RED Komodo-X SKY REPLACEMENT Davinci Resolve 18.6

But I figured I'd get this shot off because I know what I can do in post. Most people get charged a fortune for this. When you cut your teeth in DaVinci Resolve for half of a decade or more, you get really good at things that cost people a lot of money. And so the end of this is the last shot. The film is like pouring one out for the palm trees. It makes sense for the film.
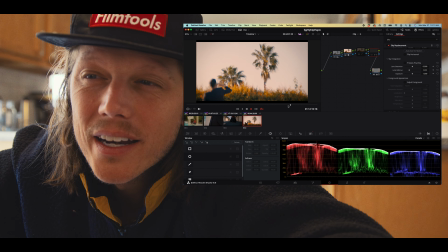I shot this with an old Canon FD lens from like the late 60s, early 70s.
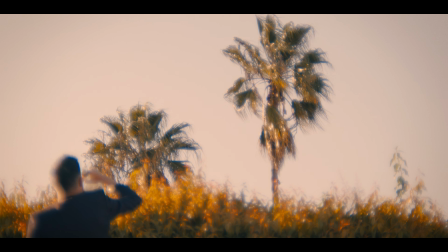I don't know the exact year. If you look at the shot, completely bloomed to hell and back, wide open. This lens is like, it doesn't focus. It's just Bloom City. But you know, it plays into this. He's like, he's hammered.
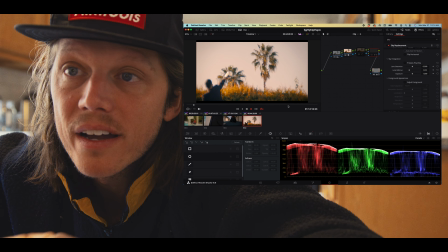His mind's blown. It's a dreamy effect. This is the end, and then title credits will roll over these palm trees.
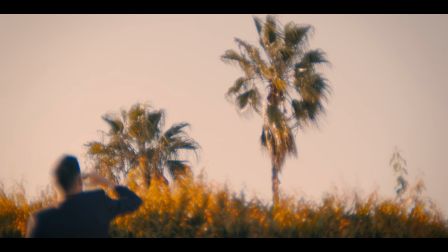The sky didn't do us any favors that day because Los Angeles tends to give you the worst skies when it's time to give them to you.
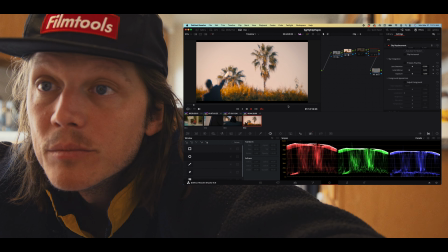We ran out of light, we ran out of time, but I figured I'd get the shot off because I know what I can do in post.
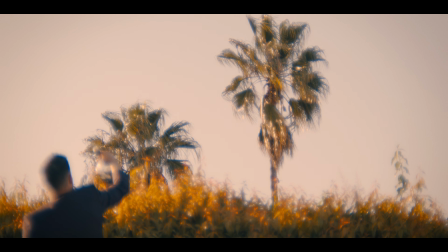Most people get charged a fortune for this, but when you cut your teeth in DaVinci Resolve for half of a decade or more,
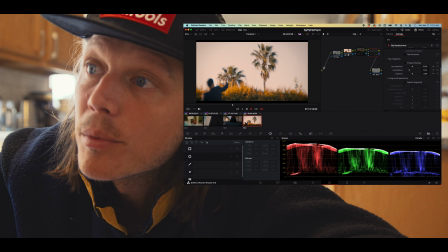you get really good at things that cost people a lot of money. So I'm gonna show you what I did.
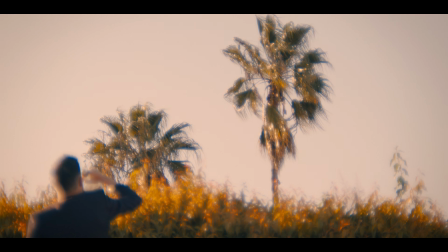So we're here, and then we're here. And just let that sink in for a minute. Now I know it's been looping with that gray one for a while, but let that sink in.
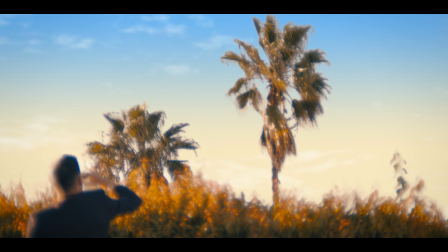That's a shot. That's a shot and a half. Here is l'original.
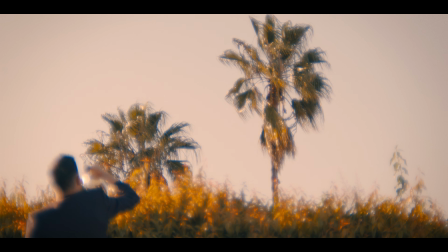You know, that doesn't really do it for me there. So the whole idea, I set this up because in my brain, I knew I could fix this.
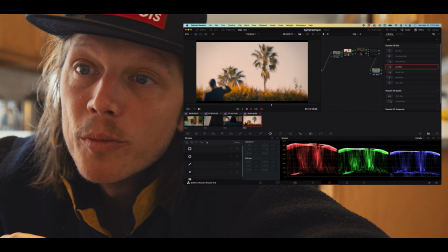This looks, it's a cool shot. I love the blooming. I love the way the sun's hitting the leaves and causing everything to bloom.
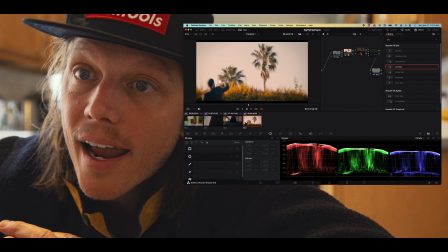I love how he's just completely out of focus because he's hammered and he's pouring one out for the palm trees. But you know what?
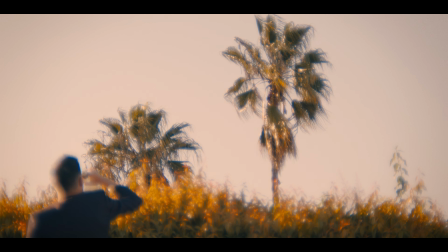It doesn't look like Hollywood. It doesn't look like it was done with intention. But it was when you do that because I know what I can do.
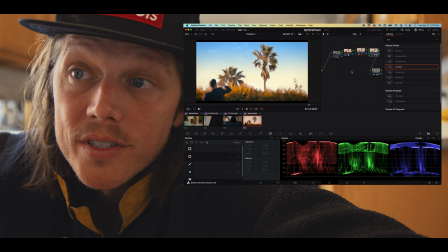And I did this. This is just quick. I just threw this together real fast. I didn't even spend time on it really.
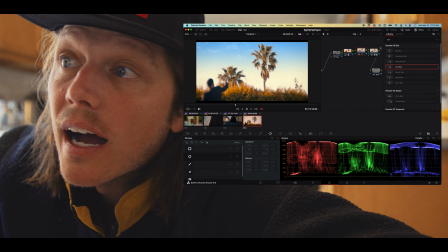Just replace the sky, tracked it, key out the sky, do a little finessing. Then you can play with the clouds and things. And I had this kind of fade down from blue to just a slight yellow. But I mean, you can really take it anywhere.
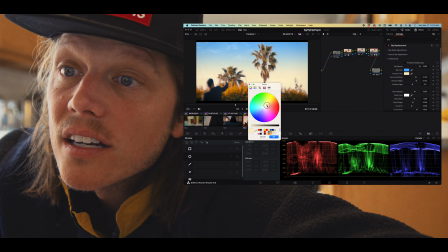A little more orangey to try to match the bushes. Honestly, kind of like that better. Looks better now. If you ever are in fear that the sky looks like, but the camera's not really on sticks here. It was in my lap looking up, so there's a little bit of shake, so you have to track foreground, which is easy to do. Like if you're like, oh god, the sky looks like crap, what are we gonna do? Shoot it a bit static, and then you just replace the sky. Shoot with intention, know you're gonna replace the sky, and shoot with that in mind. So be your own visual effects supervisor, essentially, I guess is what I'm saying.